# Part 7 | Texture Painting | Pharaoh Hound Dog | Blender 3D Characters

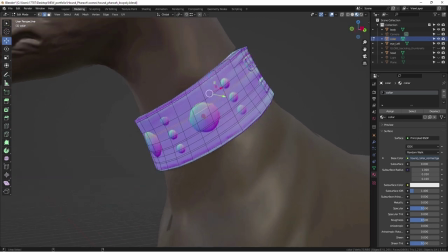I am showing you how the shader node looks like with the four kinds of maps connected into it: color, specular, roughness, and normal maps. This should give you an idea of how different the end result could be with these tools.
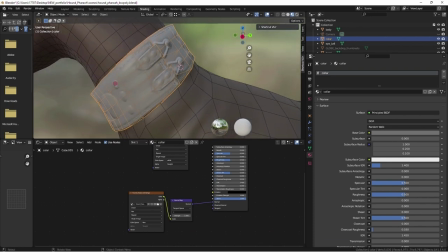In the shader node tree, you can see the four texture images loaded into the nodes and how they are connected.
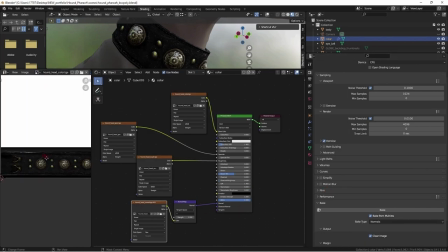I will manually load up the images in each so that they appear on the left in the UV editor so you can see what each kind of map looks like.
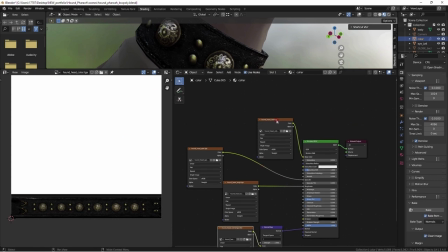Color maps are always set to sRGB. Specular maps are always grayscale, black, and white.
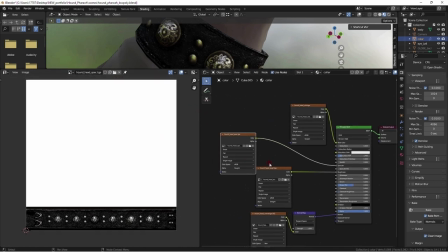White indicating shininess. Black indicating matte surface.
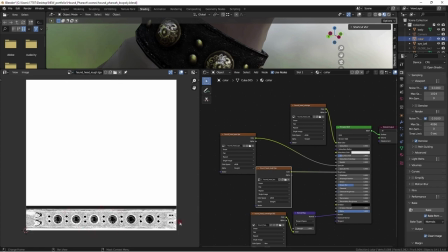Roughness map is in grayscale as well. But it's the opposite of spec.
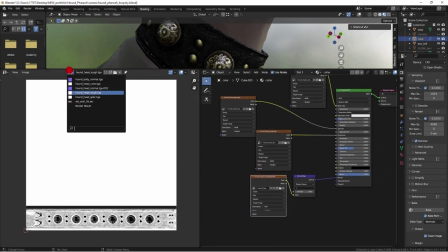Black is smooth, white is rough. The roughness map greatly affects the appearance of the specular map.
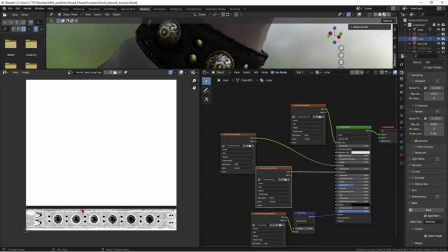In Blender more so than in other 3D softwares. The large blank area on these maps is where I will cut, copy, and paste the hound's head textures to when completed.
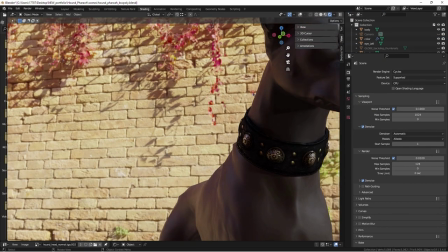The lighting in this dry map is on the subtle side.
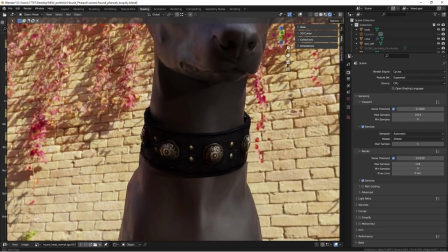A high contrasting lights, like in sunset, would create stronger shadows than in this setup.
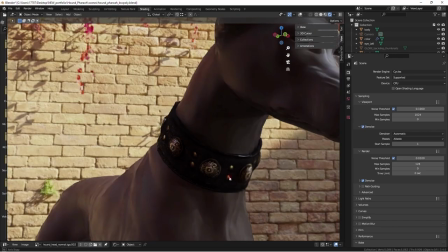I prefer a neutral day light for working base color maps so it doesn't throw me off.
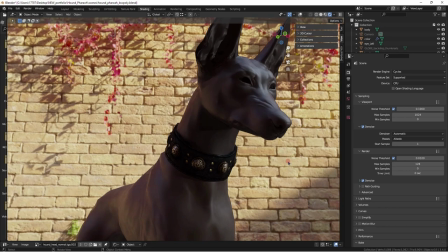Maybe I just like this HDRI map and trying to find a way to use it.
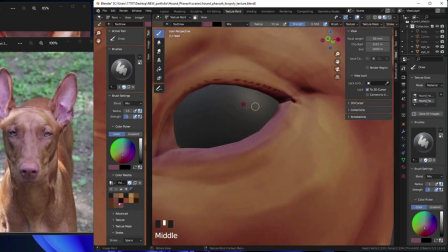Moving on with the head textures. Loaded in map and starting the same way as the body.
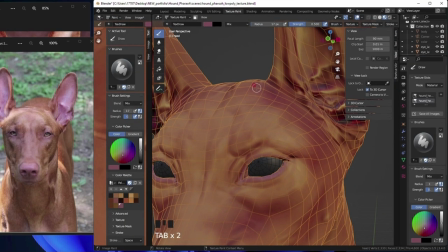Using normal map and or baked off displacement map and desaturate those and use them as an overlay as a template to start from.
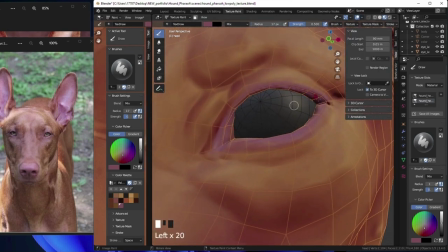It's really weird. But the sculpting of the body went by much faster for me than the head.
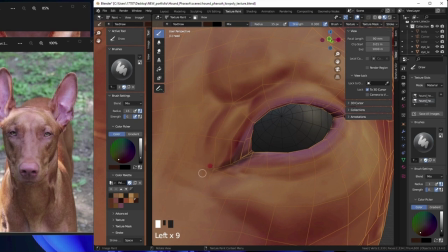But with texturing, I feel like the head doesn't need as much work done as the body.
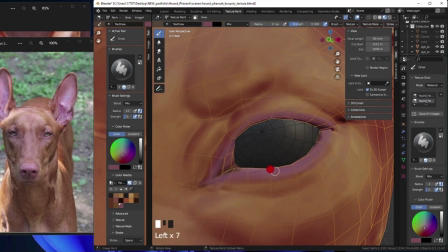I got lucky this time. I am painting in some pink tones for the fleshy areas that don't have much fur.
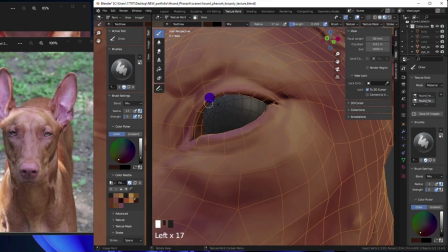The head is a focal point compared to its body. So I want to pay extra attention to the details and give it that fleshy feel for the hairless areas. I'm only showing you highlights of start point. This way you won't be bored to death.
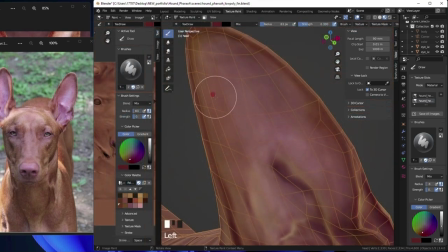It's helpful to add some random areas of high saturation red tones if using subsurface scattering in Cycles Render, as it creates more of illusion of translucent glowy cartilage areas when sunlight shines on it. Oh no, I spoke too soon. The ears took me a long time to figure how to paint it without it looking like mud.
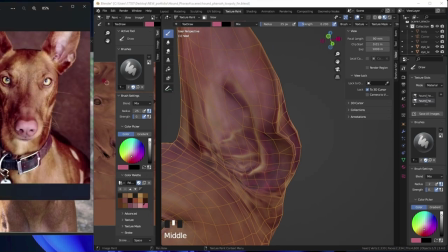I have a very fluffy fury white dog. She looks like a wet soggy noodle when she is wet.
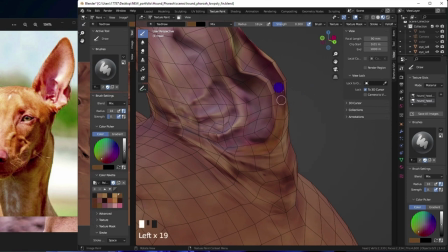I think she believes she is as powerful as this breed. Only in her dreams. I should have color corrected all my reference images so at least all the dogs are of similar shade and tone. It's bad enough I chose a wide assortment of females and males and age groups.
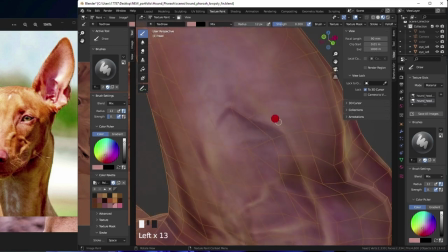Don't be like me fools, Russian. The ears of a dog are very important aspect about them.
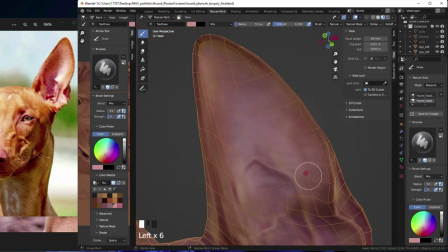They use them to communicate and huge part of body language, so I want to make sure I don't get lazy and sloppy with this process.
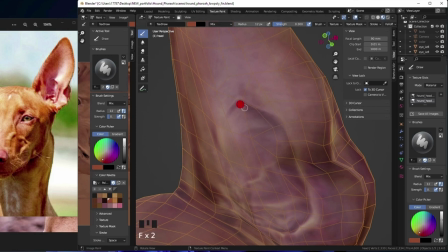I will be putting bones in the ears later one. Especially with how big these ears are, will be hard not to stare at them. The better job I do with the color map in terms of creases and folds, the less work I will have to do with the speck and roughness maps.
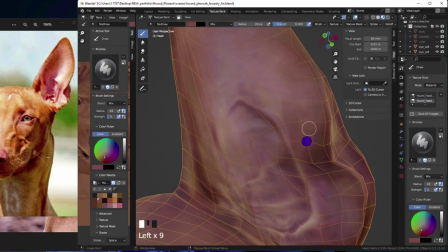I am finding to have less blotchiness in blender paint. Light singular spritz dab of paint spray produces a cleaner, smoother look than a constant press and drag. But that takes up more time, so I am only using that as final touches.
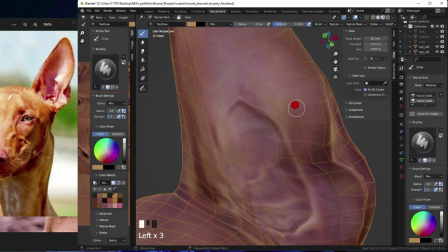And since the head is the more likely to have close-ups and where I focal area tends to be,
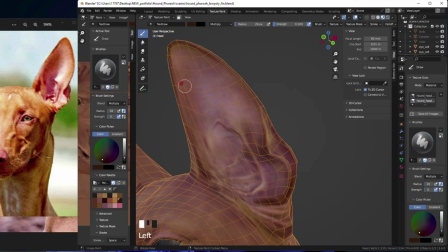I worked on it to be more consistent smooth look for the tones. I think you have solid idea of my workflow for color texture creation.